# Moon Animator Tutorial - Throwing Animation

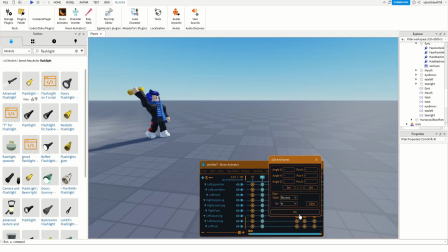[12:28]
I'm gonna press, let's see, let's just do bounce, because bounce is really exaggerated and you'll see the effects of it a lot. Yeah, as you can see, he does a little bounce there. I don't really like it though. I'm gonna pick like maybe circular.
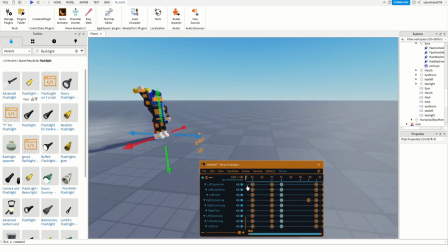[12:44]
So it's gonna, once you select the thing that's behind it, it affects the frames in front of it. As you can see, it made him wind up and kind of like move much more smoothly. So I recommend that too.
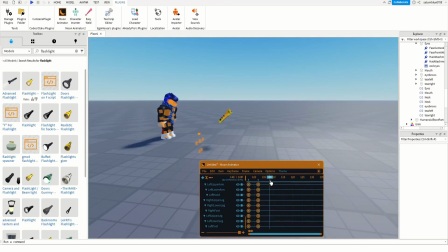[13:03]
And now I'm gonna go like, let's see, I mean 6 frames should be good.
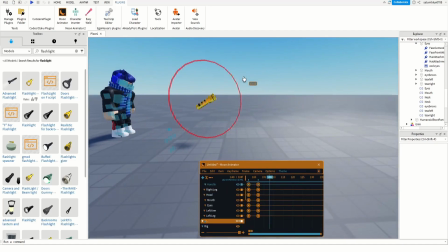[13:11]
Alright, now we're gonna move the flashlight down a bit more. Forward a bit more. As you can see, playing it back can really show you if it looks weird or not.
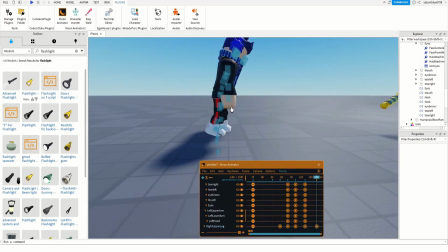[13:26]
And I'm gonna move my character a little bit too, you know, add a bit more detail. I don't want it to look super ugly, like super lazy, you know.
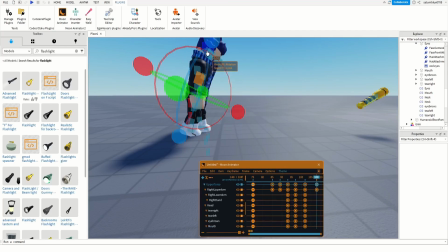[13:33]
I want it to look a little bit nice. Alright, there we go.
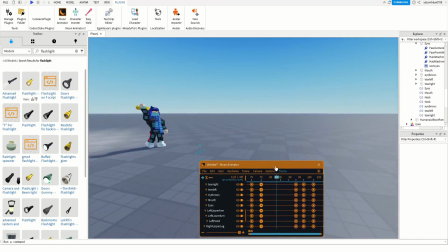[13:40]
So now, I'm gonna try and make this tutorial faster because I don't want it to be like an hour long.
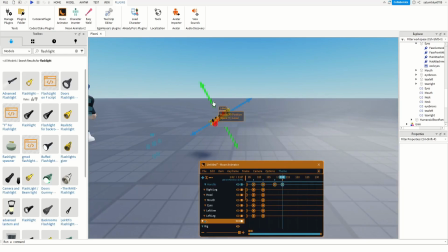[13:47]
But animation takes time. And we're gonna move the flashlight a bit more.
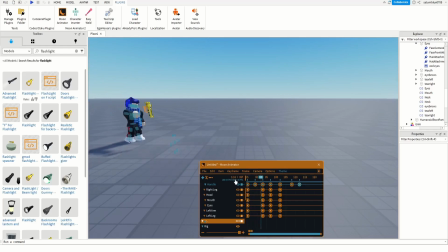[13:53]
That's 2 down. That's 2 up.
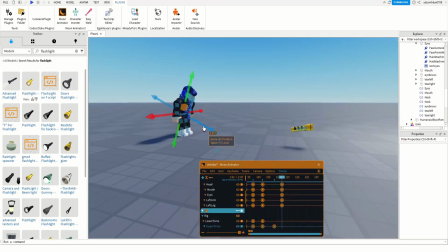[14:01]
Okay, it needs more rotation, I think. As you can see here, I can move my character as freely as I want to, without being worried about if the flashlight's gonna move or not, since it's not welded to his hand.
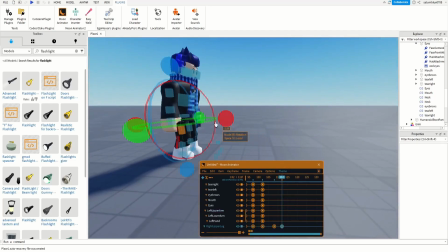[14:14]
And that just makes everything so much more free and easier.
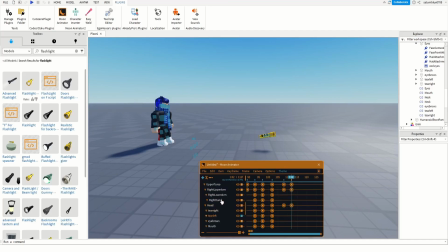[14:20]
I'm gonna move my character a little bit later.
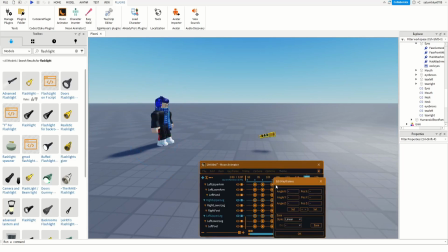[14:34]
Or maybe even later than that. And I'm gonna select this, make it circular, I believe. Oh wait, no, not that one. I gotta select the ones before it.
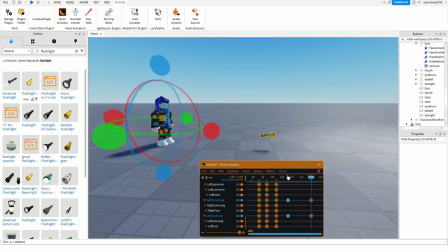[14:49]
7, circular. Okay, let's see how that looks. As you can see, he's like kind of recoiling from it because of the circular motion.
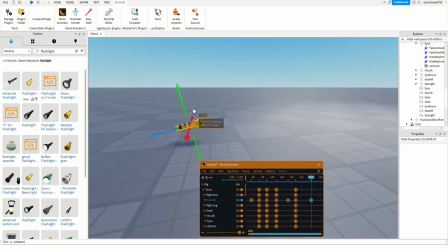[14:59]
Right, let's see how many frames that is. Let's rotate it a bit more, make it hit the ground now. I think we're at that stage.
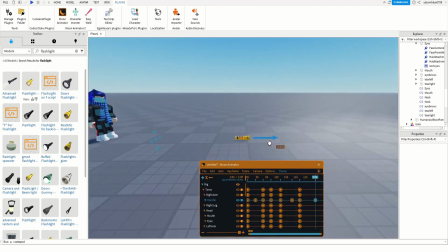[15:10]
Okay, that's way too much.
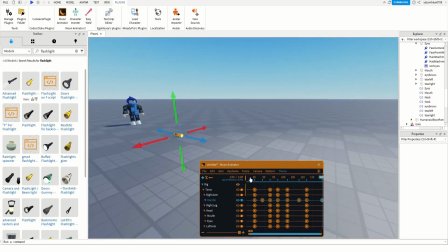[15:15]
Maybe a little bit more. And now I'm gonna stop working on the character back here. And I'm just gonna worry about the flashlight.
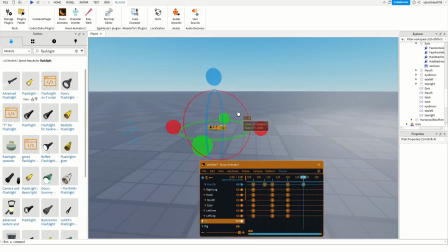[15:24]
So now let's see if I'm gonna make it like kind of drag on the ground and kind of raise upwards like that.
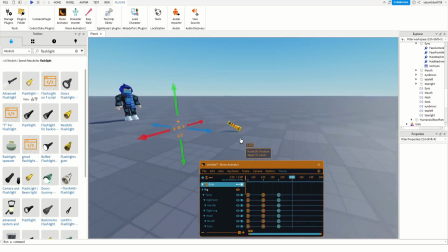[15:37]
And here we go. So we're at 128, 135. I'm gonna make it go up a little bit more. Whoops.
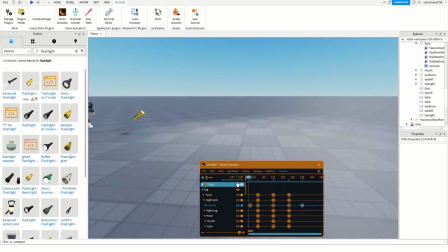[15:48]
Oh yeah, if you rotate it, it'll change where it's gonna drag to.
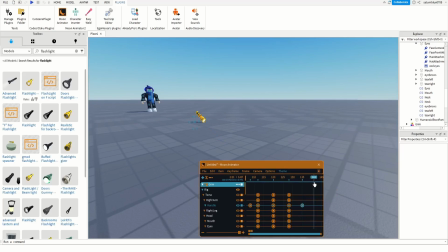[15:56]
And let's go a little bit more.
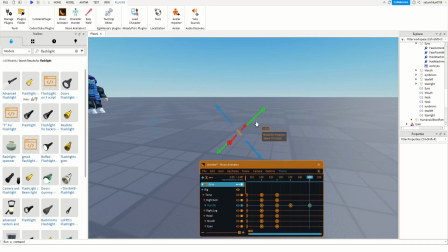[16:02]
I want to rotate it a little bit more, make it look like it's got a lot of force behind it. And then have it come back down near the end of its slide. Like this.
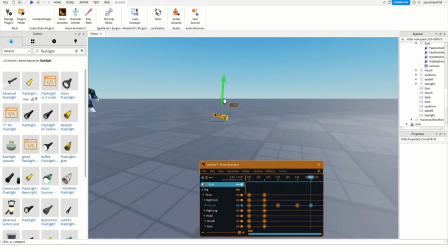[16:19]
Maybe a little bit less to imply that like it's stopping. Make sure it's on the ground too.
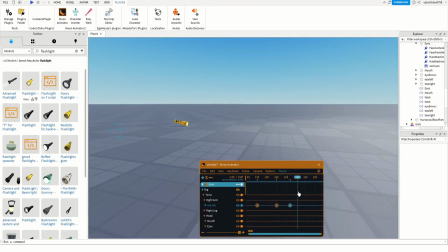[16:32]
So yeah, this is gonna be heavily edited for sure. I don't want it to get too long and boring.